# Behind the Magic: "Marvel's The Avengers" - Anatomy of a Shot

Hi guys, it's Valerie here with today's trailer and what's hot in movie news. Enjoy today's trailer and then stick around for news on Justice League. Where every single hero on the team comes together and they finally fight as a team.
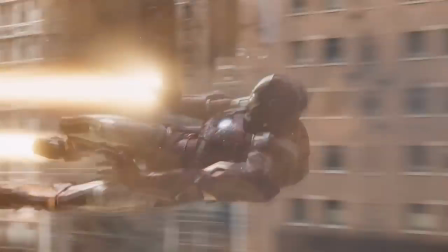The great thing about the tie-in shot where all the Avengers are working together to battle the aliens is that it used four
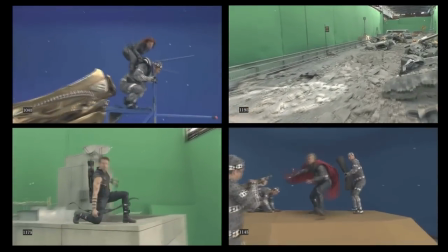different virtual New York locations that we had to tie in together as Iron Man's flying between them. From the day that we saw the previs for the shot, we realized this was going to be a massive undertaking because it's a very long shot, no cuts,
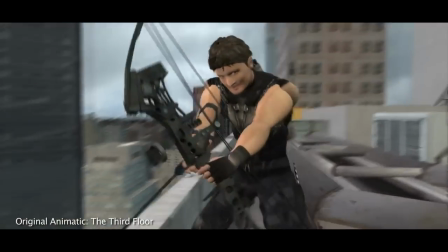where we go from hero to hero and we fly around New York seeing how they're fighting off the alien horde. In some cases, you know, we've got an actor on a set, a partial set with blue screen behind But a lot of these characters were CG,
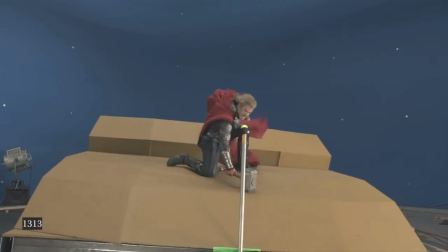like Iron Man and the Hulk and all the aliens they're fighting, of course, and New York was CG behind them.
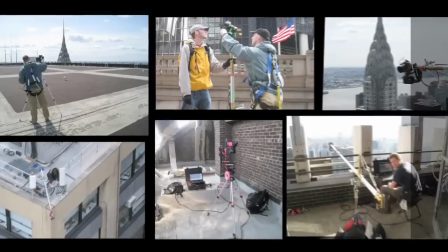We had two location leads that went around Manhattan in both Midtown and Lower
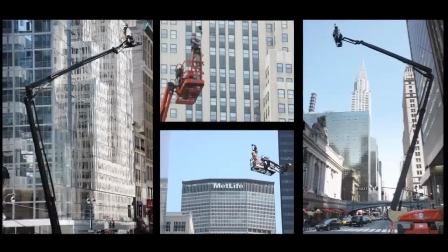Manhattan and filmed 1,200 different locations that allowed us to build up our virtual New York.
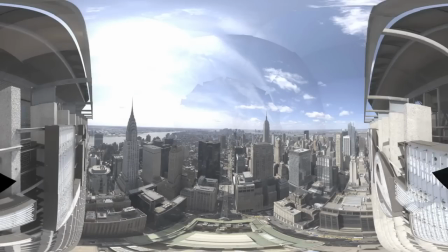Those images are then stitched together to create what people are usually referred to as a panosphere or panoramic image of that location. We can fly and go anywhere we want through New York. We can fly Iron Man down the streets.
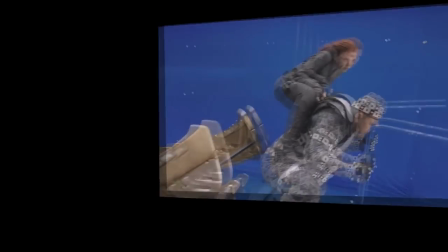We can have Scarlet flying on the chariot.
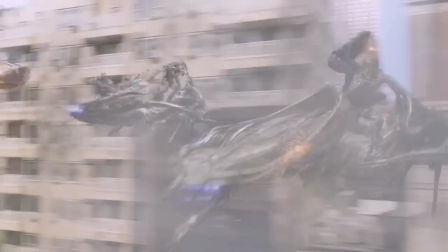So we had to sort of choreograph with the director what it was he wanted to see in the shot,
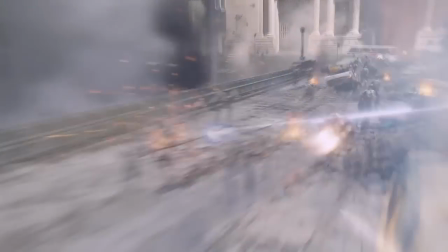in the flight path, in the action, with what spheres we had that could support that action.
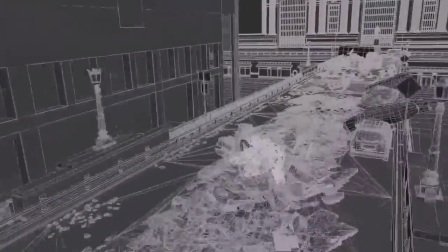One of the challenges was Captain America.
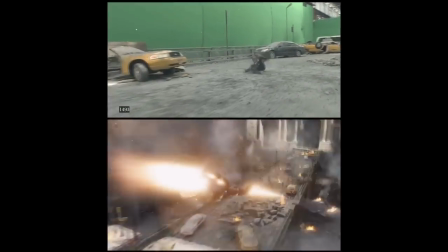They had shot an element of Captain America on set, but when we got down to the final shot, we realized this shot is about showing the Avengers coming together and finally working as a team.
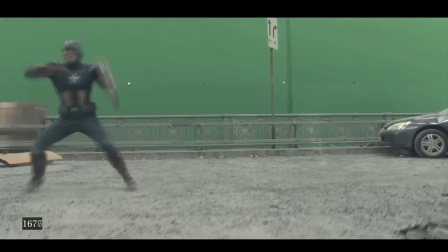So we had an opportunity when Iron Man flew in next to Captain America to show not only that they're just fighting around each other, but that they're helping each other and that they're trading off blows to kind of win as a team.
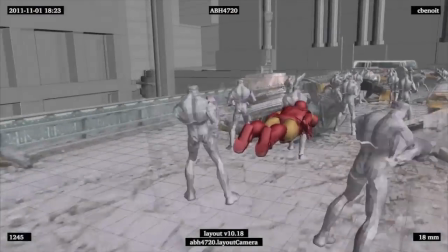And to do this, we realized we had to change Captain America's motions,
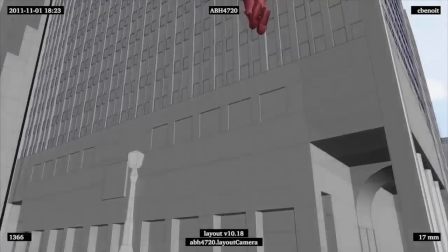which meant that that went from, you know, a blue screen plate of Captain America to an all digital human.
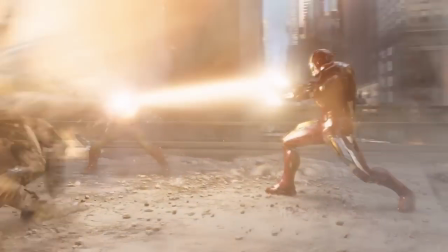And so luckily, we had taken our Captain America digital double to a point where that could be done. So because the shot was so massive, we had to break it into sections so that we could give each section to separate groups of artists and work on them as though they were a single shot.
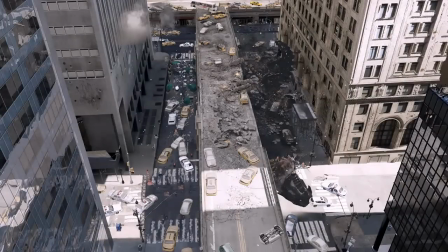And then we had a separate team whose job it was to pull all those sections back together and make a cohesive shot out of it and making sure that at the blend points that it still worked,
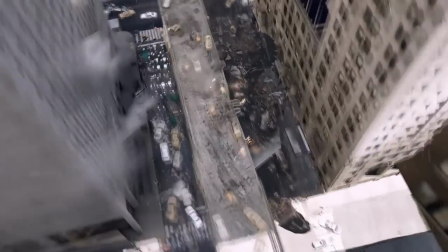that it worked as a cohesive shot and that it all felt like the same shot all the time.
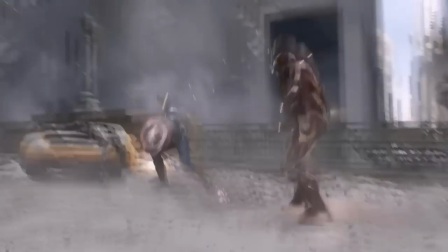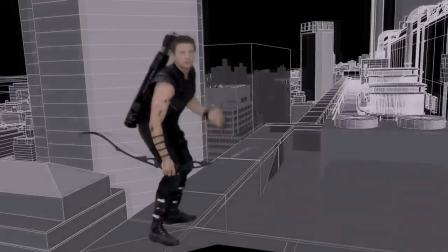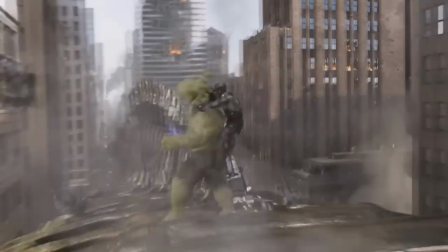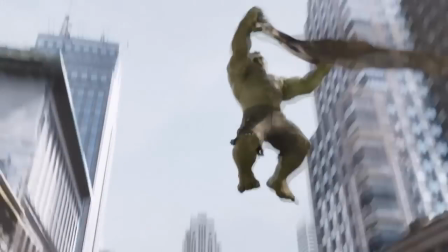There are a lot of things riding on Warner Brothers and DC Comics' upcoming Justice League movie. A big part of that includes what characters should be in the League, like Superman, Batman, Green Lantern, Wonder Woman, Aquaman, The Flash, and what story should be told. On the other side there is also the question on who should be the villain. Sources revealed that it will be the arch villain Darkseid. Bill is writing Justice League and it will be interesting to see how he incorporates so many superhero regions with one of the most evil villains. Justice League will be in theaters in 2015. What do you think about Justice League? Let us know below. Remember to like us on Facebook, see you next time!